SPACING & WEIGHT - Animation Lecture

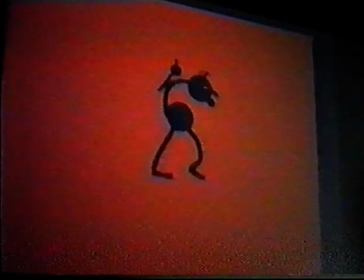What you do is you start with your anticipation, the eyebrows fly open, and big gap, bounce across the top, small favor, big gap, and then settle. Bang, like that. So there's you're giving eyebrows weight. You can get quite subtle with this concept. Let me move into the four-legged world. It gets even more sophisticated.
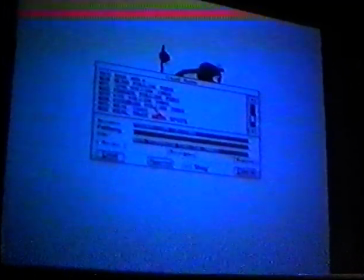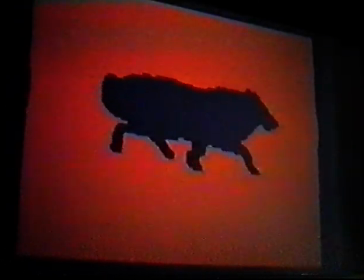Yeah, this is again just a silhouette of live action, and probably if I was directing this, I would probably say, well, we need to go in and find our squash.
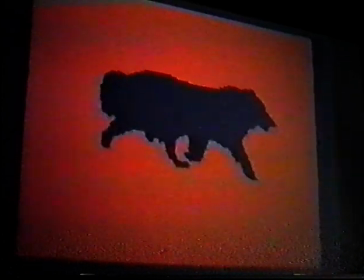The trot's probably the easiest thing to start animating because, of course, the pelvis and the chest are going up and down at the same time. When you get into the walk and the run, as you'll see, it becomes quite a different matter because it's all out of sync.
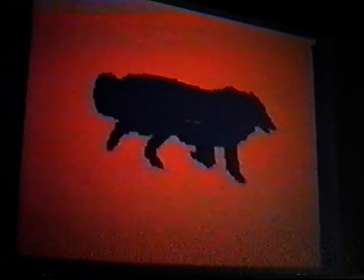But the trot's a piece of cake because it's all going up and down at the same time. So what I would do is find my squash, which is sort of in here, and I'll just do a hack job here of lowering Lassie.
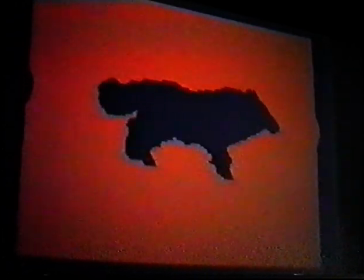You can just bang him down lower, and okay, so that's one side.
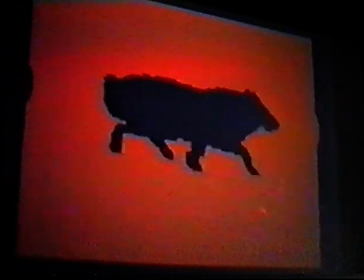But you can see just that one side starts to have more punch to it.
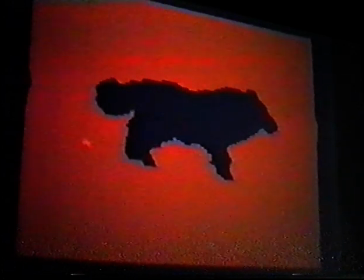And then I would probably use this one as our squash. And lower it a bit more.
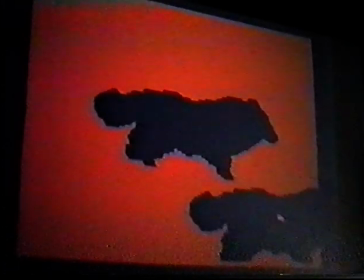And admittedly, what you'd have to do is go back in and draw the legs and draw,
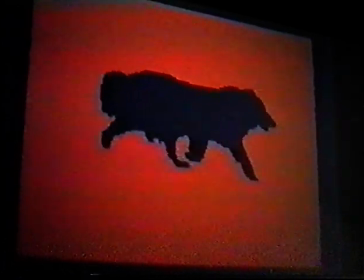the internal bones squashing to make that work, to make it look like a good drawing. But you see, with hardly any effort, I've given the thing a lot more bounce. And it starts to caricature the thing. It starts to take it away from live action, the curse of live action.
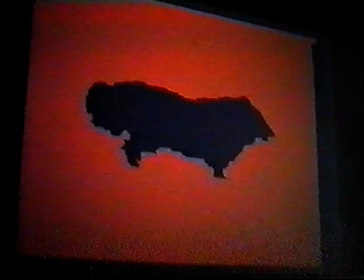You've heard about the curse. Well, that's the curse of live action. This is how you fix it, is you go after the squash and stretch. of course, the other thing you go after is the follow-through. And then You'd go nuts with the tail and the hair and the ears, and perhaps even the nose. You'd start to follow through the nose. Let's take a look at the squash and stretch on this thing.
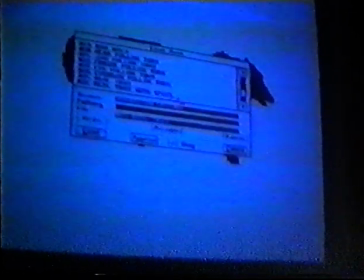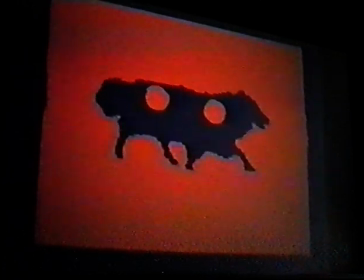Yeah, gives you an idea of the pelvis and the chest are more or less going up and down at the same time. Not quite.
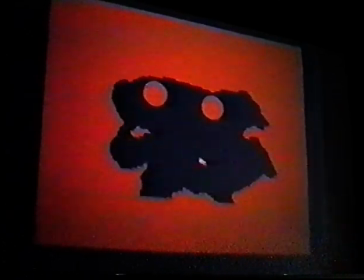What is this? 26.
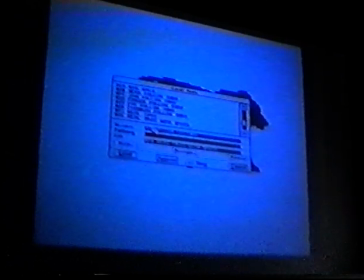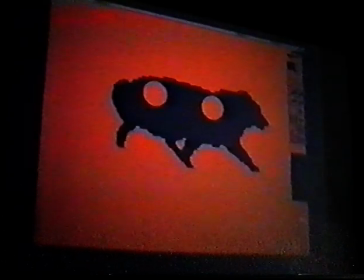Yeah. What's crucial here is to show that when you go to the squash and stretch,
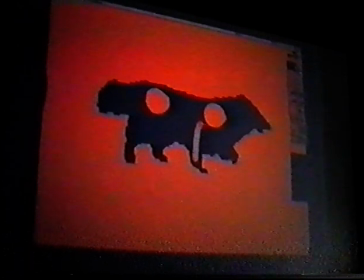what you're doing, of course, is if you pull it down, you have to bend this. And I'm sure maybe Christoph and Jeff have already explained that to you. But a
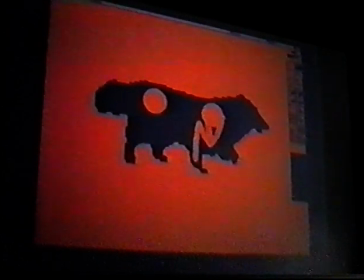thing that always breaks my heart about animators is they don't seem to understand that the scapula is not pinned to the chest. It's actually attached here. And people seem to always plug the arms and the legs onto the side of the chest, and it's really sad because good acting is very much using the shoulders, and the shoulder is not attached to the chest at all. It's attached to the pit of the neck, and you can move the shoulder in tremendous arcs, and gives you all sorts of acting possibilities, and in this case squash and stretch.